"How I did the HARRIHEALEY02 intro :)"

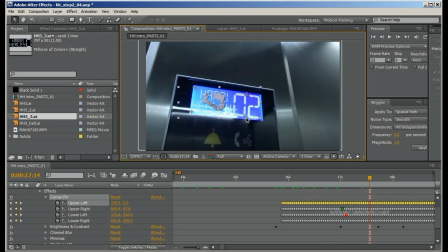1265s
Doesn't seem to be on anything. But you get the idea. I think that was actually in the corner. I'm not sure why it's showing there now, but you get the principle anyway. The parts where the Harry Healy turns off,
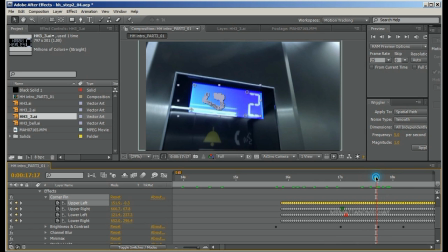1285s
well, I faded it off in these points because at these points here the motion tracker didn't do too well, and the perspective of the text didn't quite look right, so I just cut it out and I added that into like the flicker.
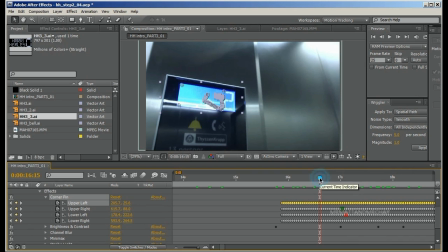1299s
Another thing I like to do is back here the LCD screen is a lot lighter, so I've colour matched it, and the colour of the text actually changes.
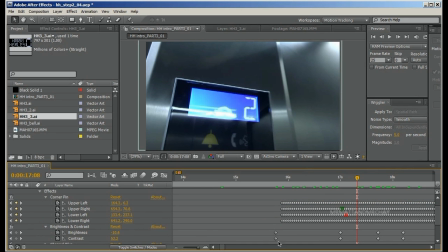1309s
And I think these points here on the brightness line, I think this is where I changed the colour, or I did the brightness or something, I can't quite remember now.
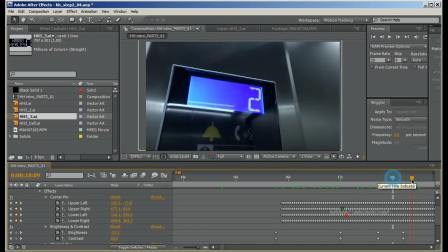1318s
Yeah, these were keyframes where I changed the colour of the Harry Healy 0. So I motion tracked it as best as possible. It's not spot on.
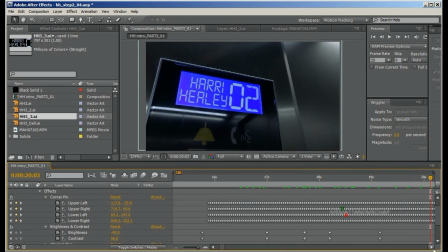1331s
I mean, there are areas that if you watch the original, if you watch the finished result, it doesn't track it 100%, but you know, it's pretty good. Now you notice the timeline here shows that introduction, or this part, because remember this is the second part.
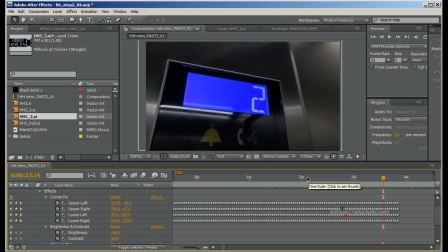1348s
The first part was when I got into the lift, I pressed the button and the doors closed. This is part 2, where you're watching the floors go past, going from 5 to 2, and then the breakdown sequence. And then it gets to here. This part alone is nearly 24 seconds.
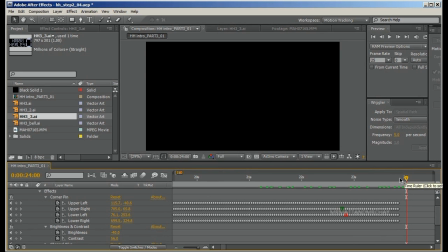1368s
The first part was about 20 seconds. How did I get that down to 18 seconds? Well, I had to move away from Adobe After Effects over to Adobe Premiere.
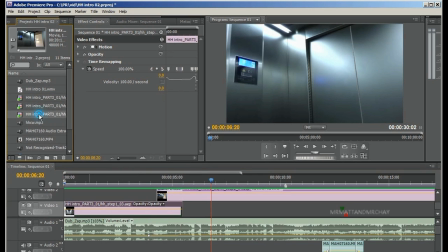1384s
Here are my Adobe After Effects sequences. I've imported both the part where I'm coming into the lift.
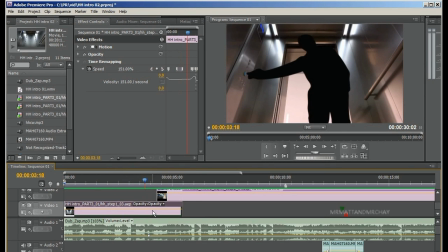1392s
There's the first part, and then the second part is here.
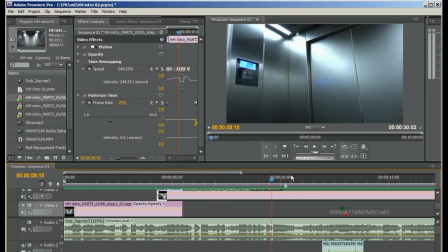1397s
This is where the lift is going down, and the breakdown sequence, and then the zooming into the display.
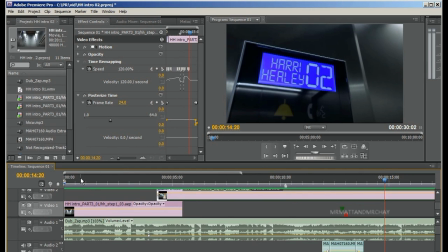1404s
I need to cut, what was it, about 45 seconds down to, got it down to 18 seconds in the end.
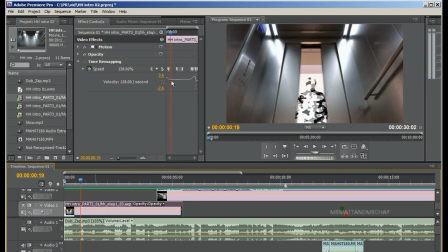1413s
I did that in Adobe Premiere because it's just seems to be a lot easier. Let me just drag this section across here.
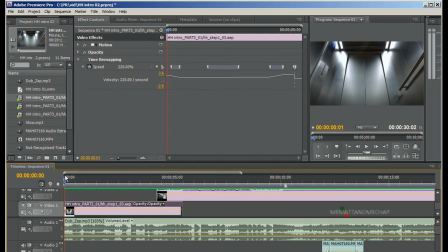1420s
I'm now looking at the first part. So this part here, the speed is going at 220, and then it slows down when I come into the lift, and it starts to speed up.
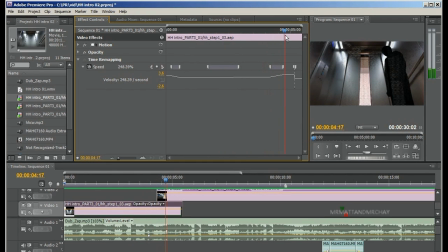1439s
And then this part here is much faster. What speed is that? 260%. Then we cut to the part where I'm inside the lift in the corner, and there's quite a lot of variations here.
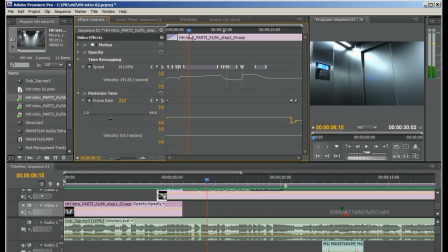1454s
So the doors close, then it gradually gets faster and faster and faster, and at its top speed that video is going almost 2.5 times faster than the original footage.
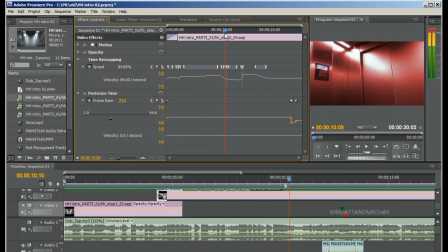1468s
So line's going up. For the breakdown sequence I've slowed it down, so now we go actually slower than the original. So now we're at 84%. And it goes, actually no, it goes right down, so it's the juddering sort of like slows down.
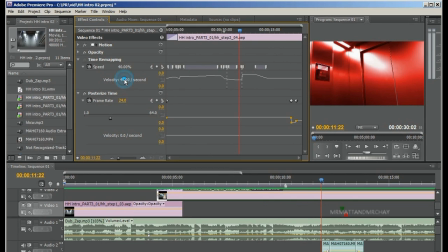1486s
So at this point here it's going 40%, so that's less than half speed. And we speed up the video. I don't really want to delay the part where I move the camera into the display, so that is going at just over 3 times the speed that it was before.
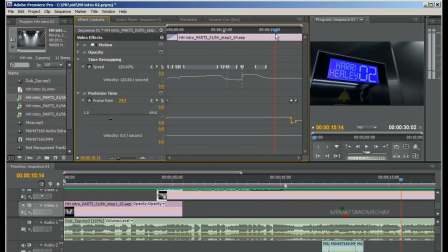1504s
And as the camera comes up to the display, it's slowing down again, and now it's at 120%, just over normal speed.